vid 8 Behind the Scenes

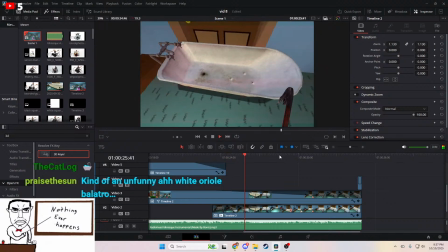[16:32]
You can see when he beats the bathtub, it becomes like more and more red,
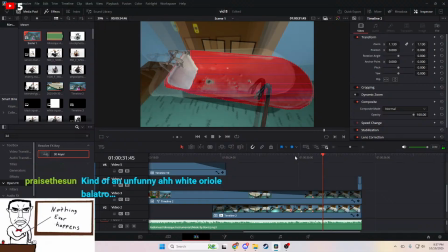[16:37]
and I think that is a cool effect, and it says something probably, and the something it says, I'm choosing to interpret it as a metaphor for violence and how he commits an act of violence for no reason.
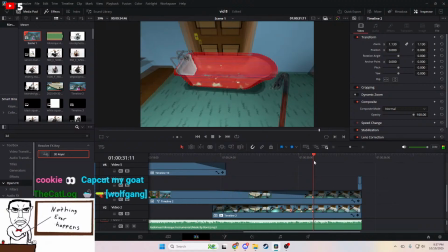[16:54]
And that's, I don't really have further explanation. I'm gonna be right back in 1 second. Okay, I'm not even leaving. I'm just in my room still. I just kind of see it as he's committing an act of violence, and it hurts.
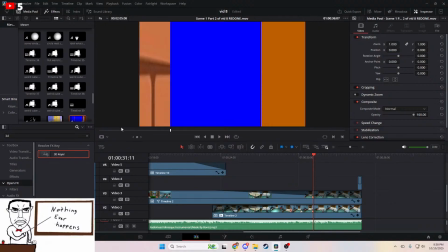[17:11]
So I believe there are a couple little changes in the main timeline. I don't even know what they are, but it's actually not the main timeline.
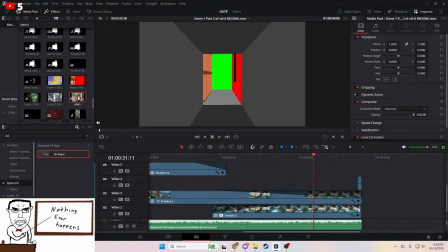[17:18]
This is the main timeline.
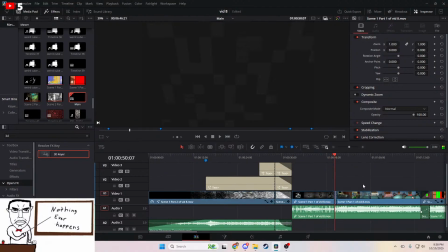[17:23]
There is... Oh, yeah, I increased the opacity here so you could actually see the plot being broken.
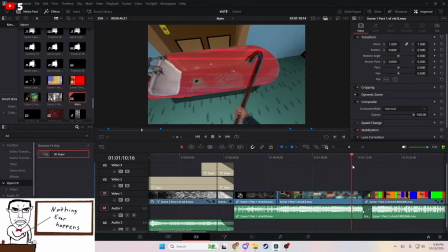[17:30]
And then... But you can see how, like, it becomes more and more red as you see.
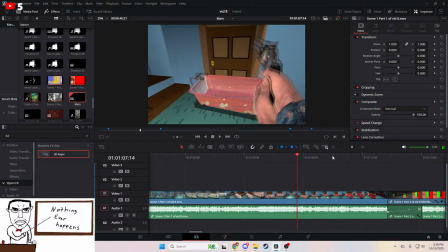[17:38]
This is a really cool effect here. I should have done more with this.
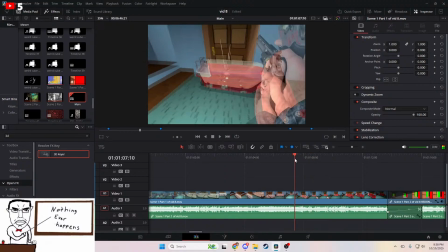[17:40]
See how, like, it has, like, that Spider-Verse type effect, you know, with, like, the motion of the revolver has that, like, Spider-Verse type-y effect, you know? That's really cool. I wish I knew more about that. Oh, also, I'm now realizing I never talked about this.
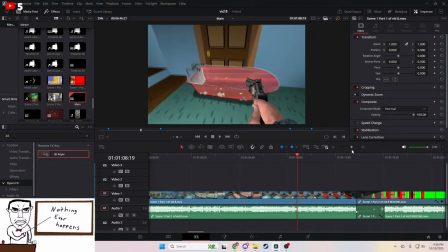[17:55]
The aspect ratio of the video is 1900 by 1200. And the normal aspect ratio is 1920 by 1080, so it is a little bit taller than most videos are. And there is no reason for this, I just thought it would be kind of interesting.
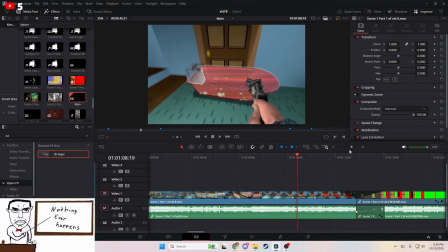[18:13]
This is the same thing I did for Oh Nevermind. In Oh Nevermind, it was this different aspect ratio for most of it, but that's, I just kind of thought it would be weird and silly. And it would just kind of... just a weird thing you might notice. Yeah, 1900 by 1200.
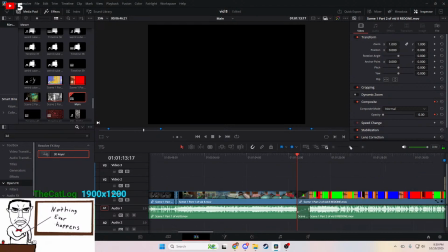[18:30]
Yeah. Scene 1, part 2. This, well, I mean, in the timeline, they're just labeled scene 2, but, it's the same song playing. So, they're part 2 in my heart, too. Let's go to scene 2 here.
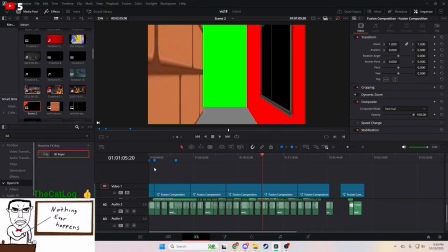[18:43]
This is nearly all one timeline, because it's a very intricate fusion composition.
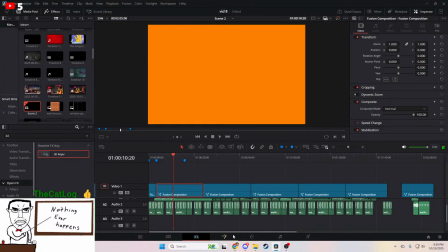[18:50]
So, let's just check it out here. We're going into 3D world now, bitches.
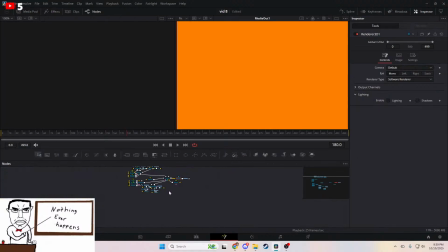[18:54]
Alright, check it out. 3D world. Let's open that up.
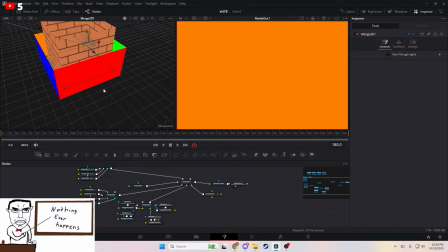[19:00]
Okay, here we are in 3D land. This is a built-in feature in DaVinci Resolve.
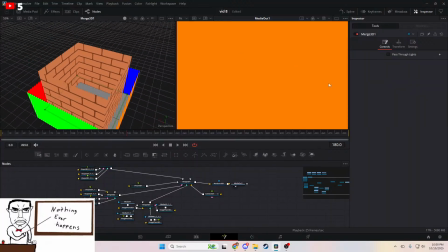[19:06]
I like it because it's 3D and it's cool. It was supposed to have lighting, but the lighting didn't fucking work for some reason.
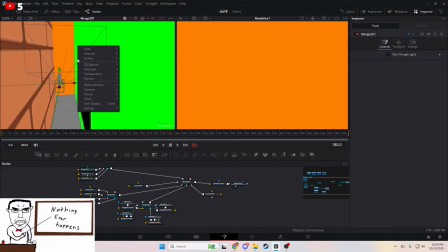[19:13]
So let's check this texture out. So this is one of my only changes. Initially, this was like a black screen here.
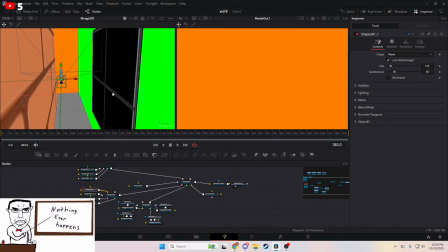[19:22]
See, right, how it's just pitch black. I changed it later to have that space background because I thought that it would be kind of
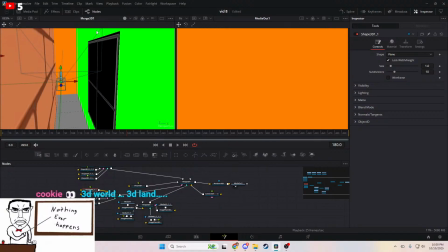[19:30]
confusing if I made it just pitch black, and I thought the space effect looked cool. Turns out that space effect is a built-in effect that takes a really long time to render. That's 3D World as in Super Mario 3D World. That's actually a reference to a video that Sleazy A likes.
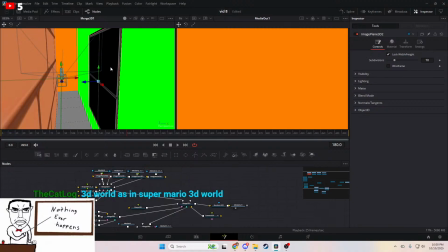[19:47]
So anyway, it turns out that starry effect takes a long time to render.
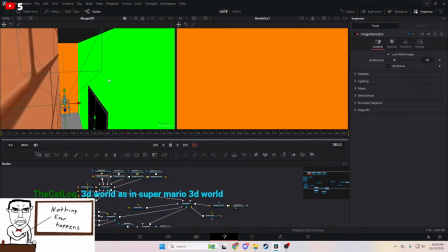[19:53]
And, I mean, it wasn't the most annoying thing, but it was pretty annoying waiting for it.
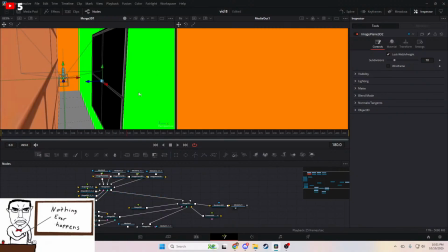[19:57]
I think I waited more for that than I did for the actual 3D scene itself to render.
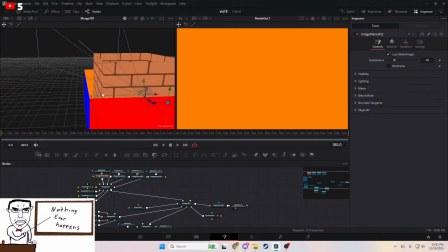[20:03]
And DaVinci Resolve is famously awful at rendering 3D scenes. Okay, anyway, this is the whole environment here.
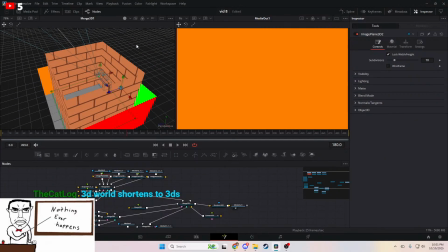[20:14]
Yeah, this is the whole world. You can see in later scenes how stuff gets added to it.
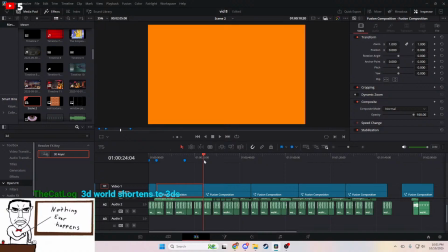[20:20]
Let's go to a later scene. Let's check out this one. I don't know what the difference is between this one.
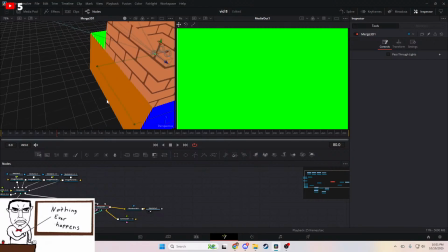[20:25]
Oh yeah, so the camera's moving on a stationary track, like the same way every time. I made a little oopsie though with the camera movement here.
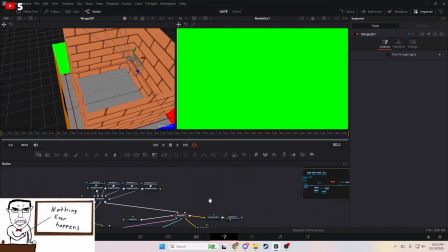[20:33]
Let's go to the camera. Are we at the camera now? Where's the camera? Yeah, let's go to the
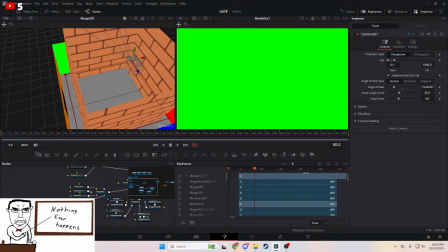[20:37]
camera. Let's go to keyframes. Alright, let's go to the camera. Where's the camera? Camera. Yeah, so see how like it moves the same amount every time, right? It goes from, I don't remember.
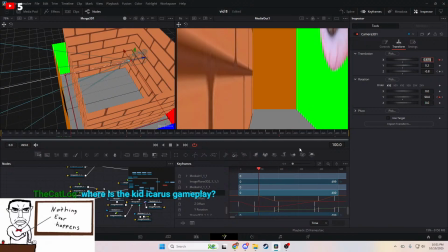[20:54]
Hold on, where is it? Oh yeah, see. Okay, so it takes. Where's the Kid Icarus gameplay? No, no Kid Icarus in this video. So it goes from 80 to 100 to then 180 to then 200 to then
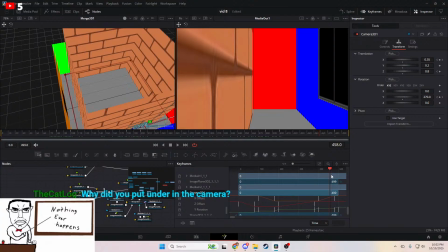[21:10]
380, which was the wrong amount, and it should have been 280.
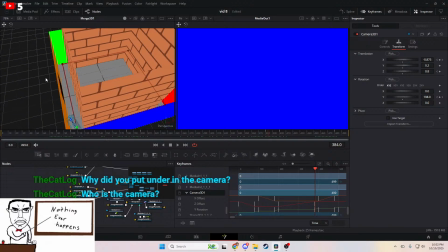[21:16]
Who is the camera? No one is the camera.
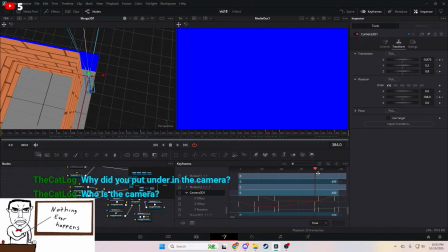[21:20]
Oh, also, this is kind of unclear in the video, but you can see here clearly how it turns here.
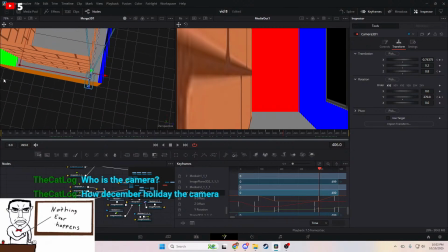[21:26]
Yeah, it's a lot less clear in the video. How December Holiday holding the camera.
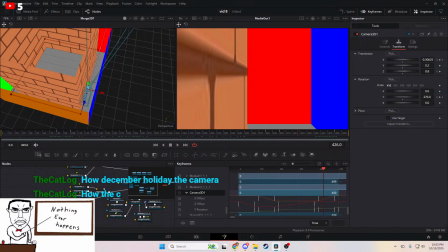[21:32]
This actually is not a Deltarune video, if you can believe that. Why did you put under in the camera?
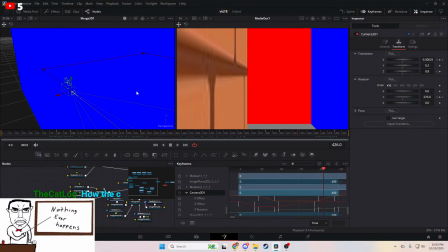[21:43]
Yeah. You know, the camera is not actually like an object, like it's not actually that size, see?
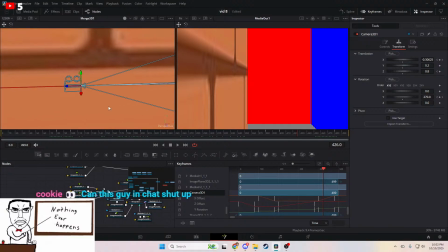[21:50]
Can this guy in chat shut up? Well, you're not one to talk. See the camera just, yeah.
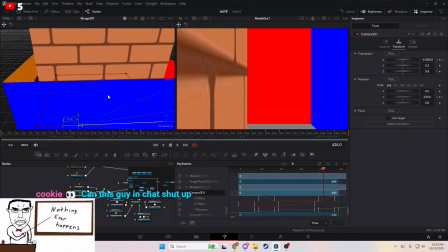[21:56]
Oh, actually, that reminds me, this is an effect I want to talk about. We go to this clip right here.
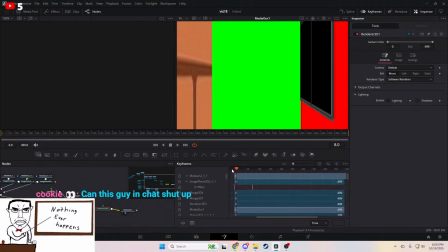[22:02]
Yeah, it should be this one. This is one of my favorite effects in the whole video. Yeah, see how, like, but this is Deltarune gameplay. Well, I never claimed that this was Deltarune gameplay. This doesn't count. Yeah, you can't do that.
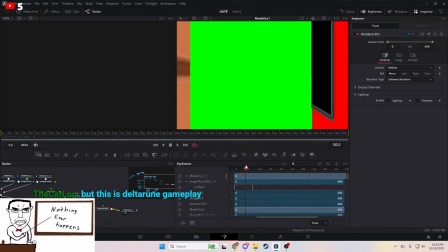[22:16]
Okay, so see how it moves with the camera, and it's like I think that's just so cool.
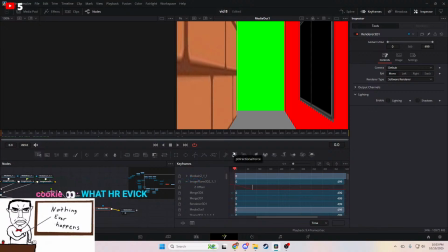[22:25]
In theory, I should have given it a little offset to look like it was moving also, because it's moving at the exact same speed as the camera, it doesn't look like it's moving, it just looks like it just does not exist, and it's just kind of a thing in the camera.
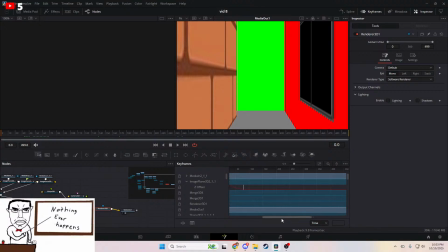[22:41]
But I think it's a really cool effect, and maybe I could have done something moving also, which is good, because in this clip I do have something moving.
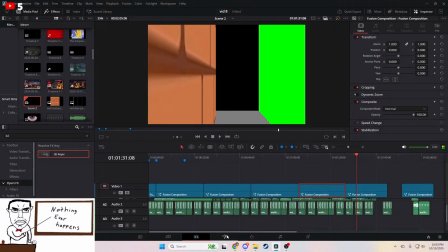[22:48]
I have the wall moving. See the wall, here, let's go into the tab here.
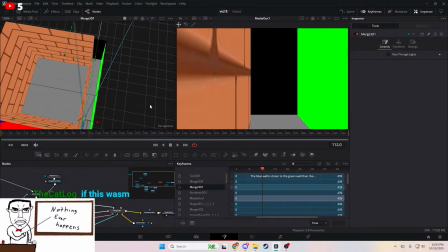[22:53]
See the wall here, it slowly moves in, see? You see it like a little better that way? Yeah, see? Yeah, the wall's moving and it almost crushes the camera, but it doesn't.
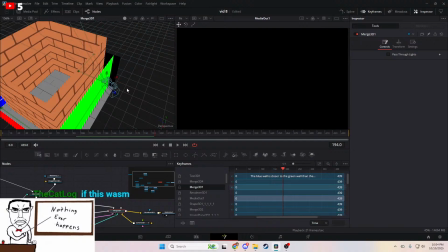[23:07]
It doesn't crush the wall. The camera, whatever. Shut up.
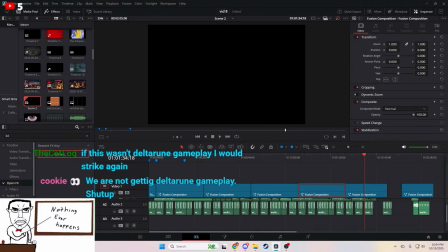[23:14]
If this wasn't Deltarune gameplay, I would strike again. If you want to watch me stream Deltarune, I play Deltarune on Puppy Gaming 422's channel every once in a while, so if you want to watch me on stream, you can be sure to check out that stream.
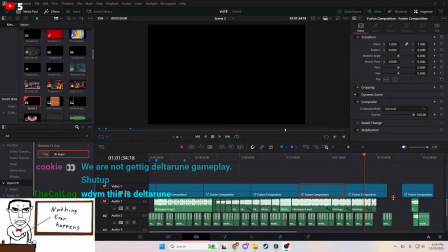[23:30]
So anyway, this is what I was talking about with how it gets confusing here,
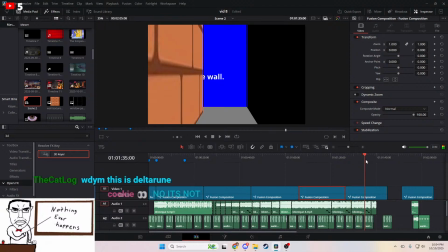[23:34]
because the screen just kind of fades to black, and then you can't see anything.
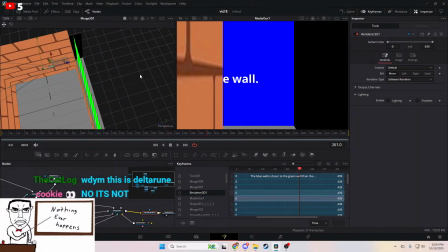[23:40]
And I want to talk about this here, actually. So this, when the camera turns here, wow, my voice sounded especially high there. When the camera turns here, you'll notice it doesn't, like, it just kind of,
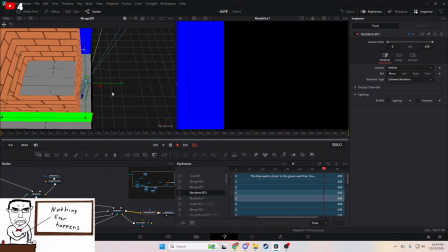[23:51]
it starts turning about literally just to the point where you can't see the wall anymore, and then it makes a flat 90-degree turn there. And that's just kind of funny. Can you guys stop arguing in chat? See, yeah, it's just kind of a camera trick, because, like, you know, and then it walks towards, and then, yeah, it walks over here now.
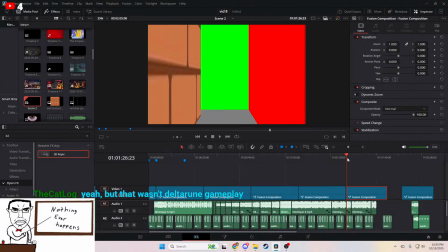[24:09]
And then that's the end of the scene, then we go to the next scene, and then, yeah, there's, like, a pause here and there.
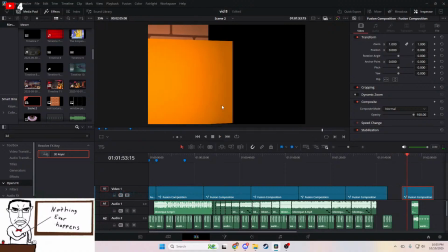[24:13]
Yeah, you see it turn around, and then now there's the orange wall, and the orange wall has lighting now, and it's because you walked through the orange wall earlier.
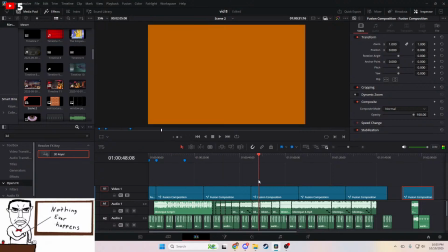[24:21]
You see it started out orange, and it gets darker every time, and then the idea was that, like,
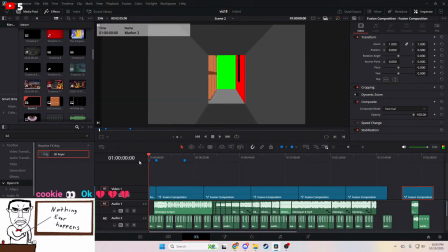[24:32]
there would be actual lighting in the scene, but the lighting in the scene just did not work. Anyway, I'm gonna talk about this also. This is, I don't know, I don't even remember how I did this, like, the walls here.
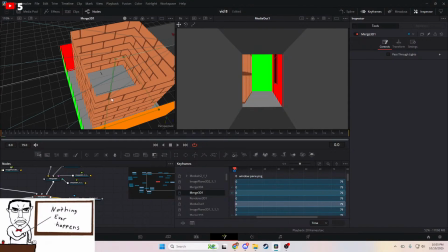[24:43]
I'm sure it was like a very cheap shit effect.